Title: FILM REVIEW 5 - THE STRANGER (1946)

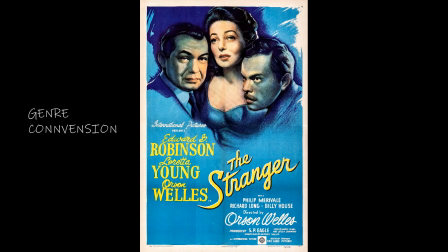(0:00)
Hi guys, in today's video, we're going to learn about genre convention in The Stranger, which is an American film noir directed and starred by Orson Welles. We will also be discussing about filmic styles of early Hollywood films.
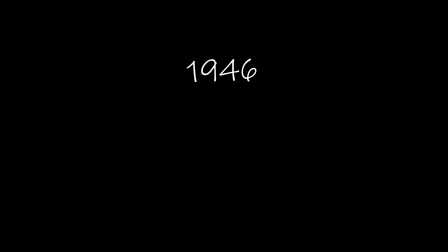(0:11)
The Stranger is a 1946 film about a war crime investigator tracking a Nazi fugitive in a town. Orson Welles, who is the director, also plays as Nazi fugitive Franz Kindler, a war criminal who has erased all evidence which might identify him.
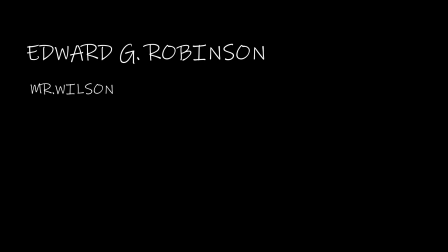(0:25)
Some other main characters are Edward G. Robinson as Mr. Wilson, Loretta Young as Mary Longstreet Rankin, and more. The genre we'll be looking at today is film noir. It is a cinematic term used to describe stylish Hollywood crime dramas.
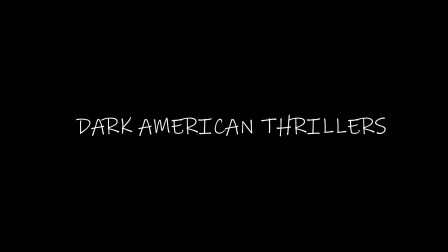(0:39)
To understand better, we can say this is a genre of dark American thrillers that reflects social anxieties during 1940s and 1950s. Genre convention. The first one, theme. The theme of this film is good versus evil, as the film is about a war crimes commissioner,
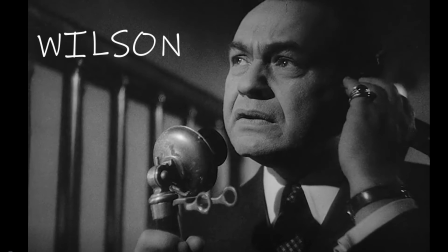(0:57)
Wilson, carrying out his mission to track down a Nazi war criminal, Franz Kindler.
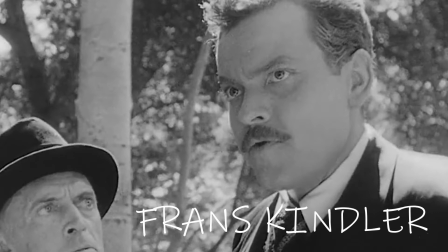(1:01)
Wilson will be the good one to find out the bad guy and put him into justice, while Kindler as an evil character who uses all the way to survive even if he needs to kill his old associate. Next, characters. There are various characters that are always being used in film noir, such as femme fatale, detective, private eye, and so on.
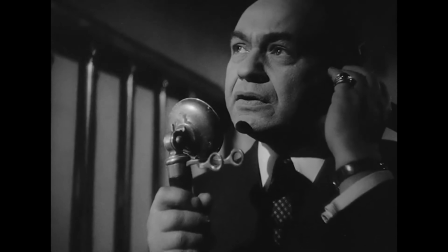(1:21)
In this film, detective is the character used, as Wilson is war crimes commissioner who tries to find out Nazi fugitive he does not know.
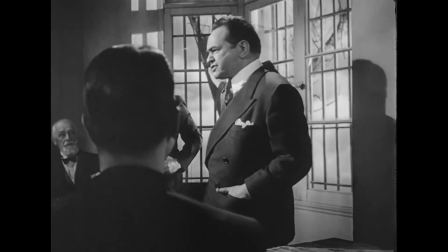(1:29)
He uses his tactics by cooperating with people around the Nazi fugitive, Franz Kindler, to observe him and execute him at last.
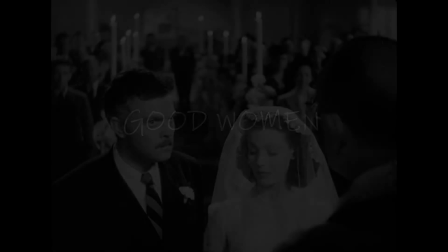(1:37)
The second character is Good Woman, played by Mary Longstreet Rankin, who married Charles Rankin, who is actually Franz Kindler. In the film, Mary is friendly to others and loyal to his husband. It is so hard for her to trust the fact that his husband is a Nazi fugitive and marrying her,
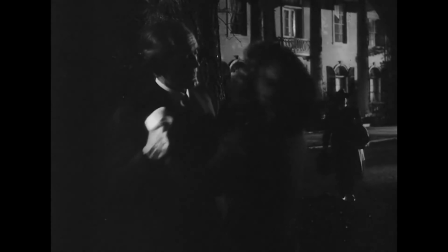(1:52)
as she is the daughter of Supreme Court Justice Adam Longstreet, and all of this is to add more respectability to his cover. Next, smoking. Smoking is one of the conventions in this genre, film noir.
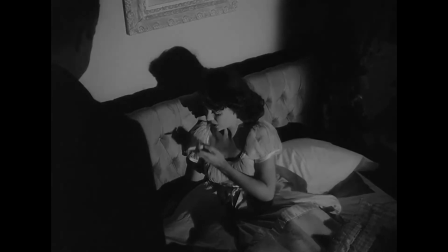(2:03)
It is used on both women or men as a sign of power. In The Stranger, there is only Mr. Wilson who smokes a pipe.
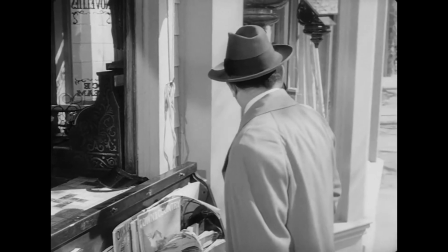(2:10)
His action of smoking is declared specifically in the film to indicate his high position and status as a war crimes commissioner.
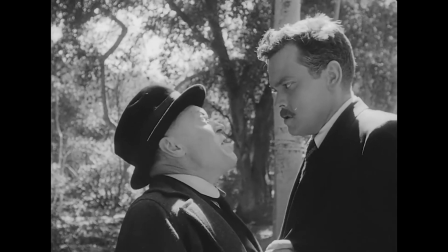(2:17) Who followed you? The evil one. He looked like any other man.
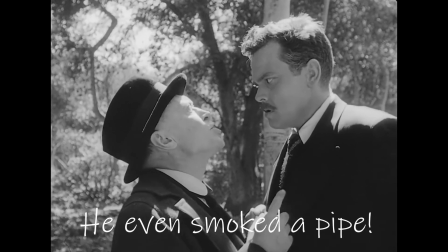(2:23) He was dressed like any other man. He even smoked a pipe.
Next, cinematography. There are various techniques in filming. In the genre of film noir, the popular techniques are low and high angles, extreme close-up, Dutch angle, and so on.
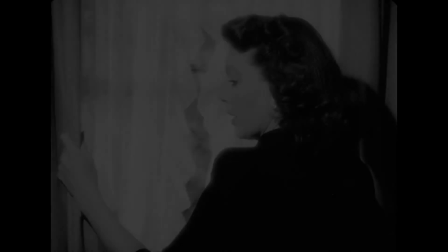(2:38)
In this film, we can see the use of extreme close-up.
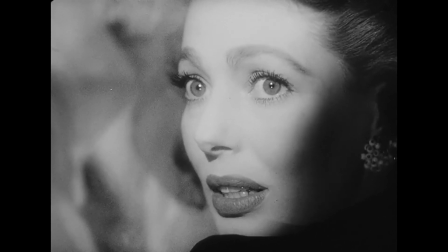(2:41)
This is to show the face expression of this character who is so nervous to serve people visiting her house.
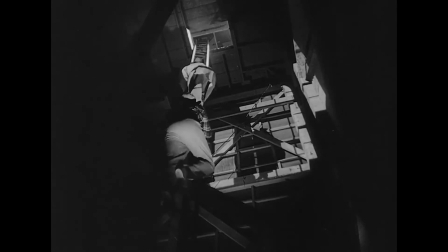(2:47)
Dutch angle is applied too, which means the horizon line of the shot is not parallel with the bottom of the camera frame.
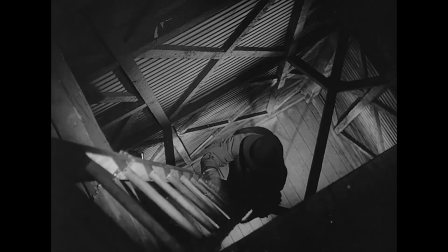(2:53)
It is a cinematic technique often used to portray psychological uneasiness or tension in the subject being filmed.
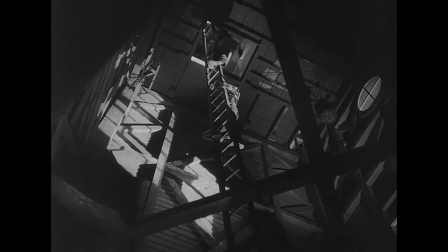(2:59)
Viewers can indicate that something is going to happen by seeing a Dutch angle shot scene. Next, editing.
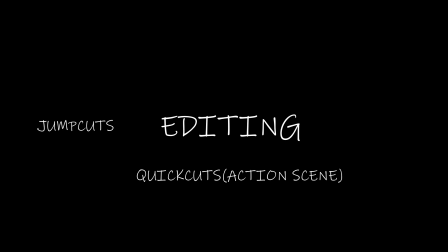(3:05)
There are certain ways used in film noir for editing, such as jump cuts, quick cuts for action scene, dark filters, black and white filters, and flashbacks. In The Stranger, the most used editing is black and white filters. The whole film is presented in white and black only.
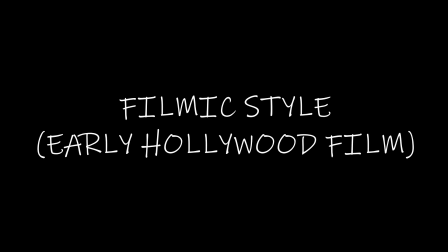(3:20)
Lastly, filmic style of early Hollywood film. The early Hollywood film is named as Classical Hollywood. The Stranger, as a film during this Classical Hollywood period, has applied a filmic style named Formalist film, which is a very special style in terms of presentation of the film. There are certain ways of presentation of film that are used in this style, such as three-point lighting, mood music, and various angle shots.
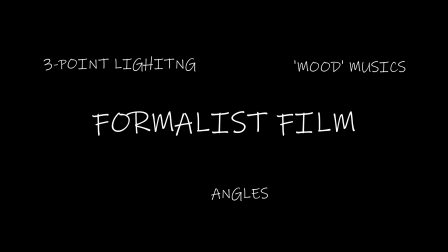(3:41)
These characteristics help us to easily identify the filmic style. The Classical Hollywood eventually becomes the most powerful and pervasive style of filmmaking worldwide too.
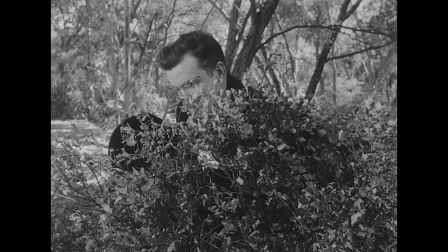(3:50)
To conclude, this is an interesting film to watch, as the film has applied the convention of film noir very well, such as theme and editing.
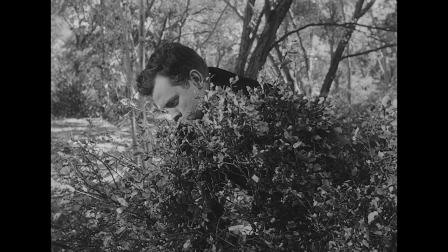(3:58)
It leads the viewer to feel the anxiety in community during 1940s.
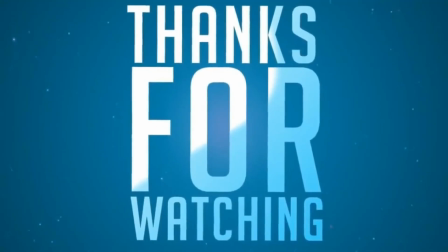(4:02)
If you like my video, remember to comment below, like, share, and subscribe to my channel.
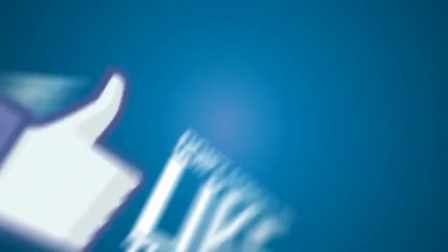(4:07)
See you in the next video. Bye!